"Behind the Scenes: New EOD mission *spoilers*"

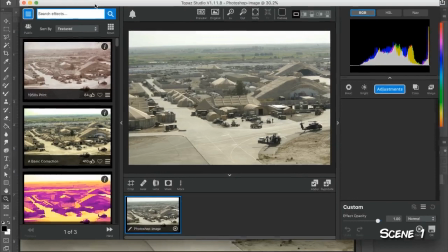[0:01]
Hey, what's happening out there? I'm going to go ahead and talk you through this work I've done. This is the upcoming video about Little Top and a EOD Extract.
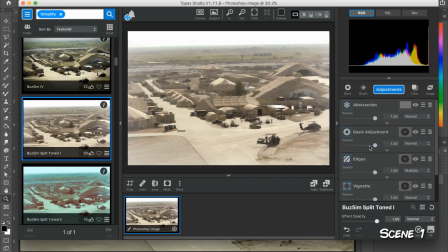[0:09]
This is the first scene, so I found an aerial photograph and pulled it into Topaz Labs.
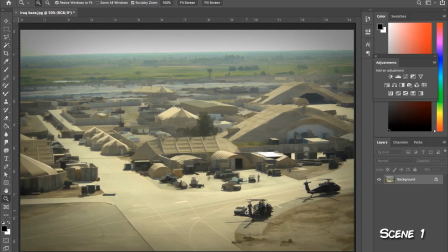[0:15]
Topaz Labs has a bunch of filters. Some of them are kind of cartoonish. Buzz Sim is the one I used right here, just so we can establish where the scene's taking place.
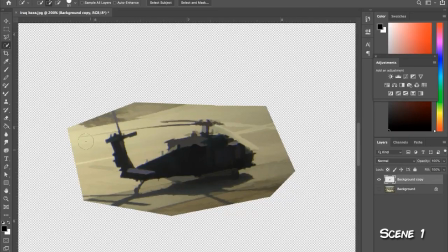[0:24]
And now I'm going to go ahead and start building some other elements. So I just pull this helicopter out here.
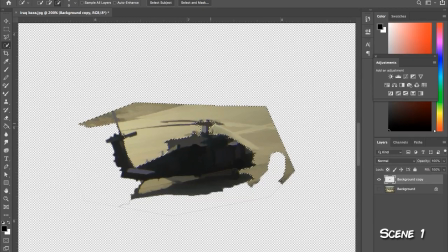[0:29]
You can see it doesn't have to be real detailed. I'm just going to kind of delete the background and keeping the shape.
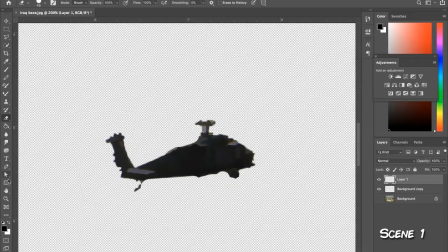[0:36]
You know, these cutaway shots are usually up for maybe five seconds. So you don't have to spend a whole lot of time making it look great.
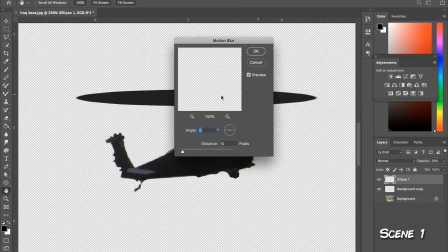[0:44]
Unless, of course, you want to. But usually for me, doing the characters and stuff is the most difficult part of putting these together.
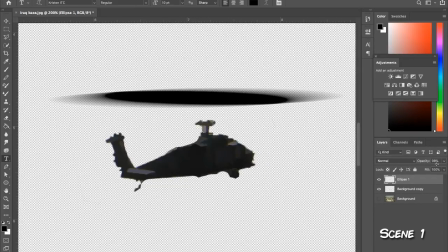[0:51]
So I'm going to build some rotors on here.
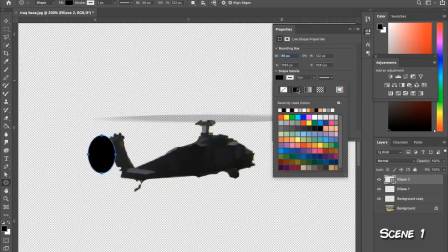[0:54]
just the opacity, put a little motion blur, and do another one right here,
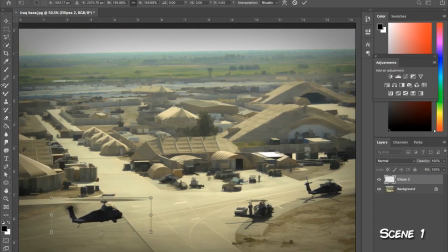[1:06]
all right, what I'll do then is I'll just I'll just flatten that so I've got a nice little helicopter, I'll name it helicopter, duplicate it, and adjust the aspect so I can get a shadow,
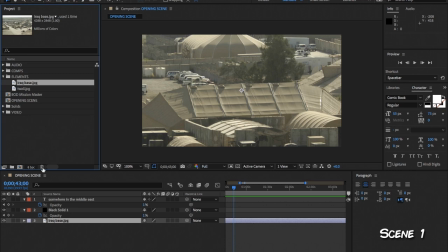[1:17]
save it off, now I'll replace that whole scene with the Photoshop file,
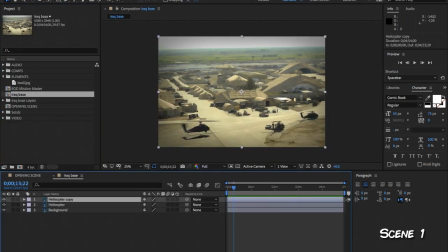[1:23]
so now I brought it in as a composition, I have it in layer so can begin to animate. So you can see the helicopter down there and now what I'll do is I'll just start making some keyframes. So I have it you know about four or five seconds in takes off.
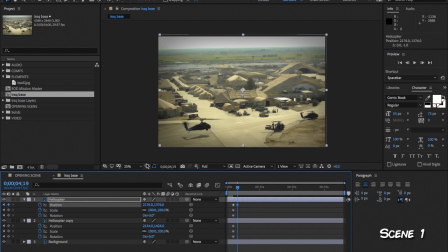[1:38]
It'll do a slight rotation and then pull ahead so you can see I pull it up some and then rotate it like it's taken off matching the shadow underneath and fly it out. And then we try it out see how it looks all right looks pretty good slow it looks
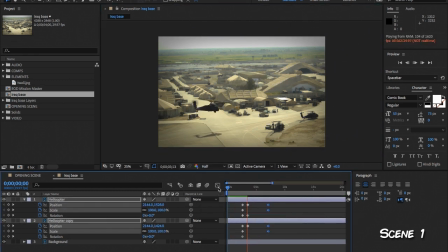[1:58]
good I'll adjust it a little bit because you know these cutaways scenes like I said only about five seconds so
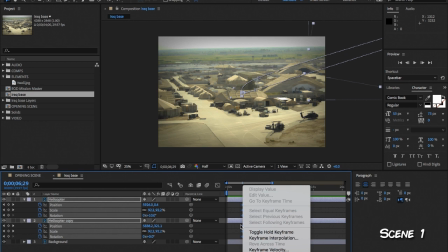[2:06]
what I'll do then is I'll go ahead and duplicate that other layer because you know we want a little bit of motion to be going on here I think I there we go So,
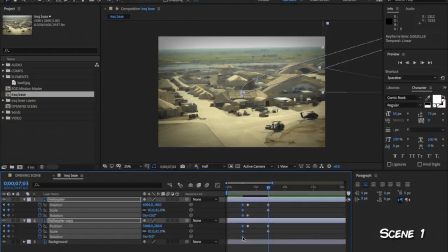[2:18]
let's see, bear with me, I'm using Easy Ease, so it kind of moves into it, slowly moves out, that's an F9 shortcut key that you can do, or you can right click on the keyframe itself and go down to Easy Ease.
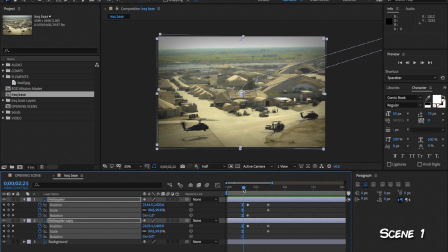[2:36]
Easy Ease, I like a lot, but if you get too crazy with it, you start getting a lot of handles everywhere, it can mess up your animation, so use it when you want a nice ease in and out as it's called but uh don't get too crazy with it it'll end up messing up your stuff.
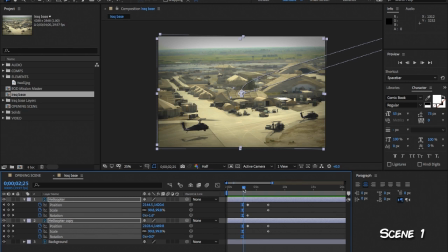[2:53]
All right I must have run to the restroom here since I'm voiceover in this later on but what I'm going to do is put a little bit of movement down there in the village in the base you don't need a whole lot you know maybe put some other helicopters up there in the screen so there goes that helicopter
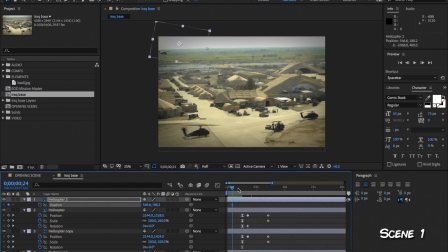[3:11]
I'll go ahead and duplicate it adjust the scale down and I just dropped the opacity a little bit so it kind of blends into the background. We'll have it go across north end of the base there. Looks pretty good. Got us taken off. All right, I like that. Duplicate the one in the background. Throw it back there. Look, got a nice little aerosol base here.
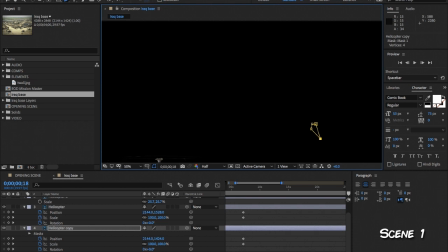[3:30]
Now, there'd always be somebody moving around, so I'll duplicate the bottom and then mask out everything
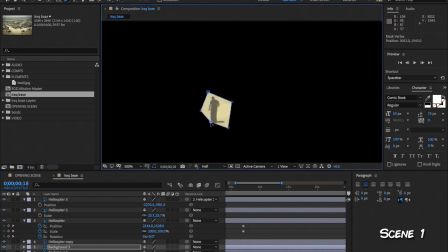[3:37]
but this little guy and I will keyframe that guy just kind of walking around.